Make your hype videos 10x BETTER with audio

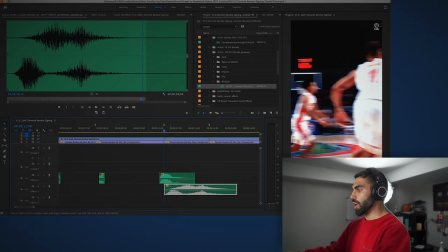1976s
And I kind of like using this effect during a shot, like if a shot's just lingering in the air, to add some suspense.
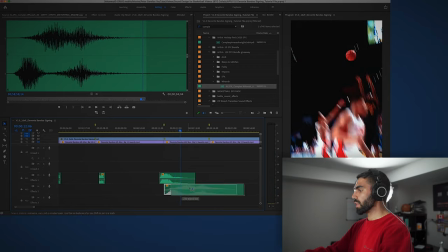1981s
So I'm just gonna drag this effect and place it in while the three pointer is in the air, and I'll make the volume a little lower. So you get that sound of audio just like going back and forth between your headphones while you're listening to that shot linger.
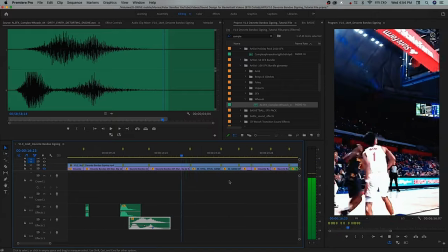1999s
Kind of sounds like a plane taking off in my opinion, and I like that. Whatever sound effects do we have in here that we can do?
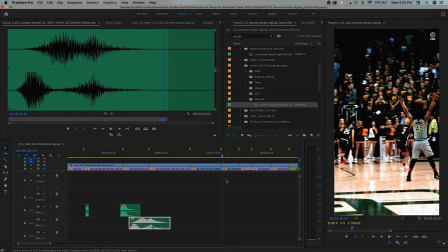2006s
There's another whip pan.
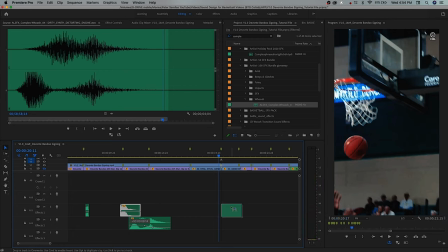2008s
So let's take the same short distorted whoosh and do that trick that we did before where we take the rate stretch tool and drag it out a little.
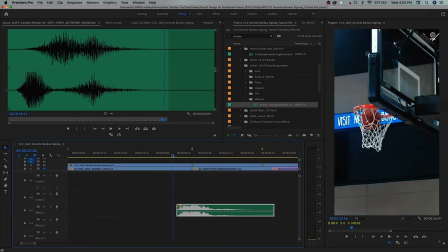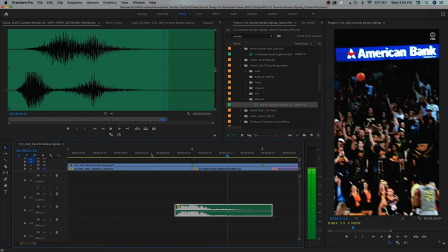2021s
Let's bump it back a frame. Pretty good. I'm gonna do the same thing again with the complex whoosh.
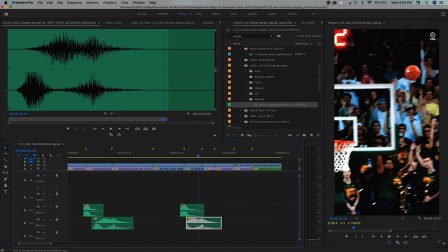2029s
I'm just gonna start it a little bit later. Zoom in here. We'll fade it up.
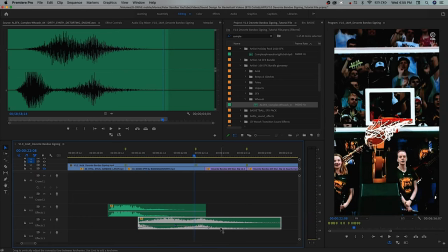2037s
When this begins, there the ball goes in. So hold shift, select both of those, drag it out. There we go.
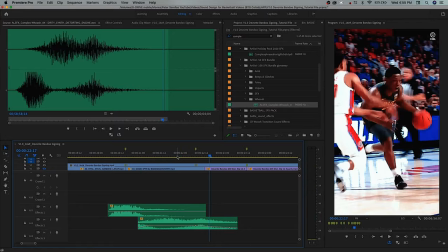2053s
And we have another rip.
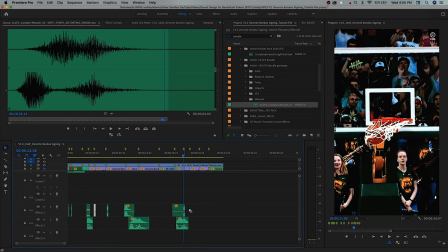2057s
So let's grab the paper rip sound, drop it in right there.
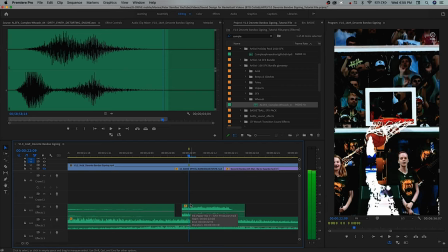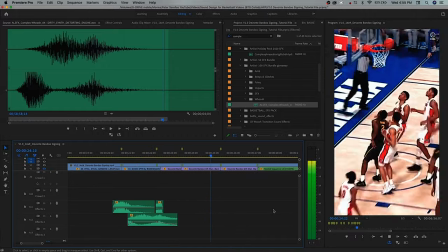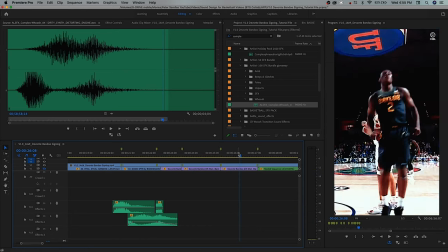2072s
And here we have like a camera shake effect. So I'm going to grab an earthquake sound.
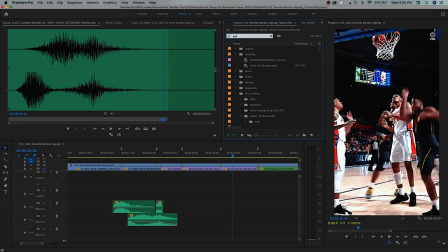2078s
I usually use something that sounds like kind of a vibration or like a camera.
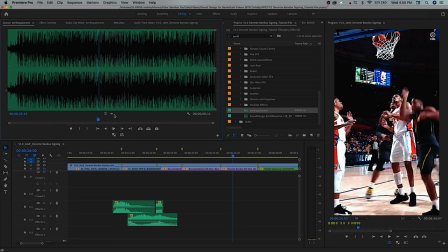2083s
I feel like earthquakes go well with a camera shake sound effect, just like that. So we'll drop our earthquake sound effect right in here.
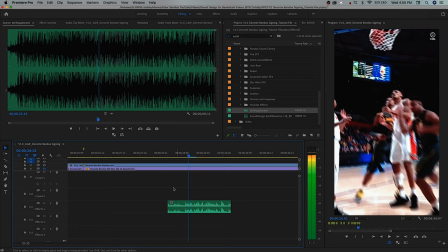2091s
That's when the camera shake starts, so we'll start it there.
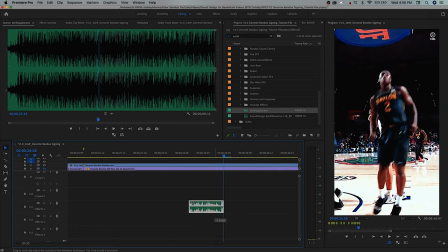2098s
and it kind of ends there. Turn the volume down just a little bit on it, and cool.
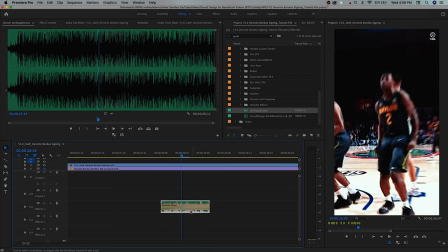2106s
Let's actually extend this out a frame, and then another frame on the other side, Command-Shift-D, maybe a couple frames. There we go. Command-Shift-D, and we have our cross dissolves, and we'll drag those out.
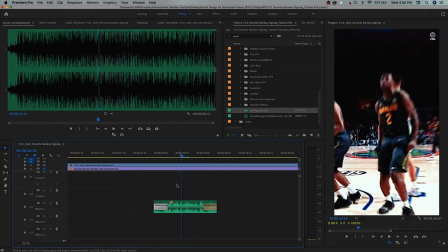2121s
And we'll drag this back into frame now that we have cross dissolves on it. It's pretty good. And now we gotta go through and add crowd sound effects, just like ambience of people cheering at the game, loud cheers when the ball goes in, that type of thing.
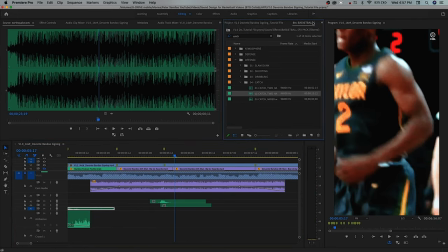2147s
So we don't need crowd sound effects there because we already have it from the audio. But I am going to go back to our basketball sound effects pack here and search for a swoosh again.
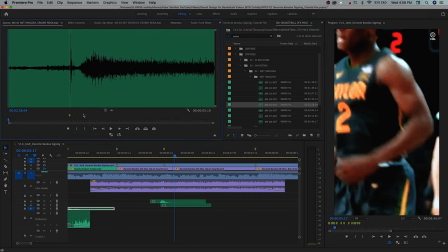2156s
And these net swooshes actually have good sound effects for the crowd after, like this. So I'm going to grab that and put it right down here.
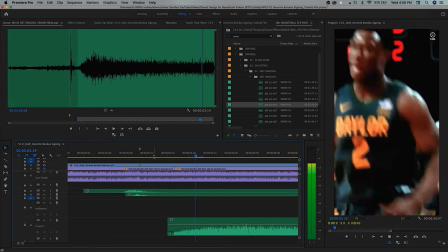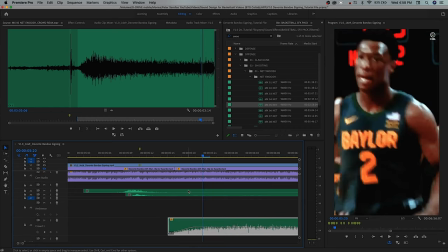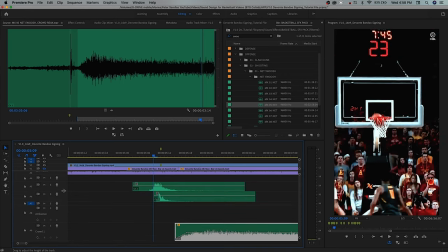2179s
So let's bring this, let's make these layers a little bit bigger again so we can see where the nest swish actually happens.
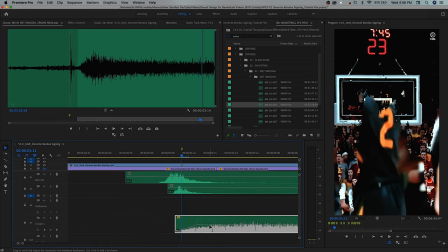2184s
The swish happens there, and the crowd sound can start just after.
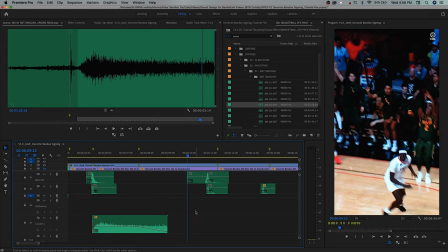2193s
And fade that out. And now here we should have some sort of crowd effect. It shouldn't just be totally quiet. We are in a stadium after all. So we'll grab this sound from prior, just miscellaneous sounds.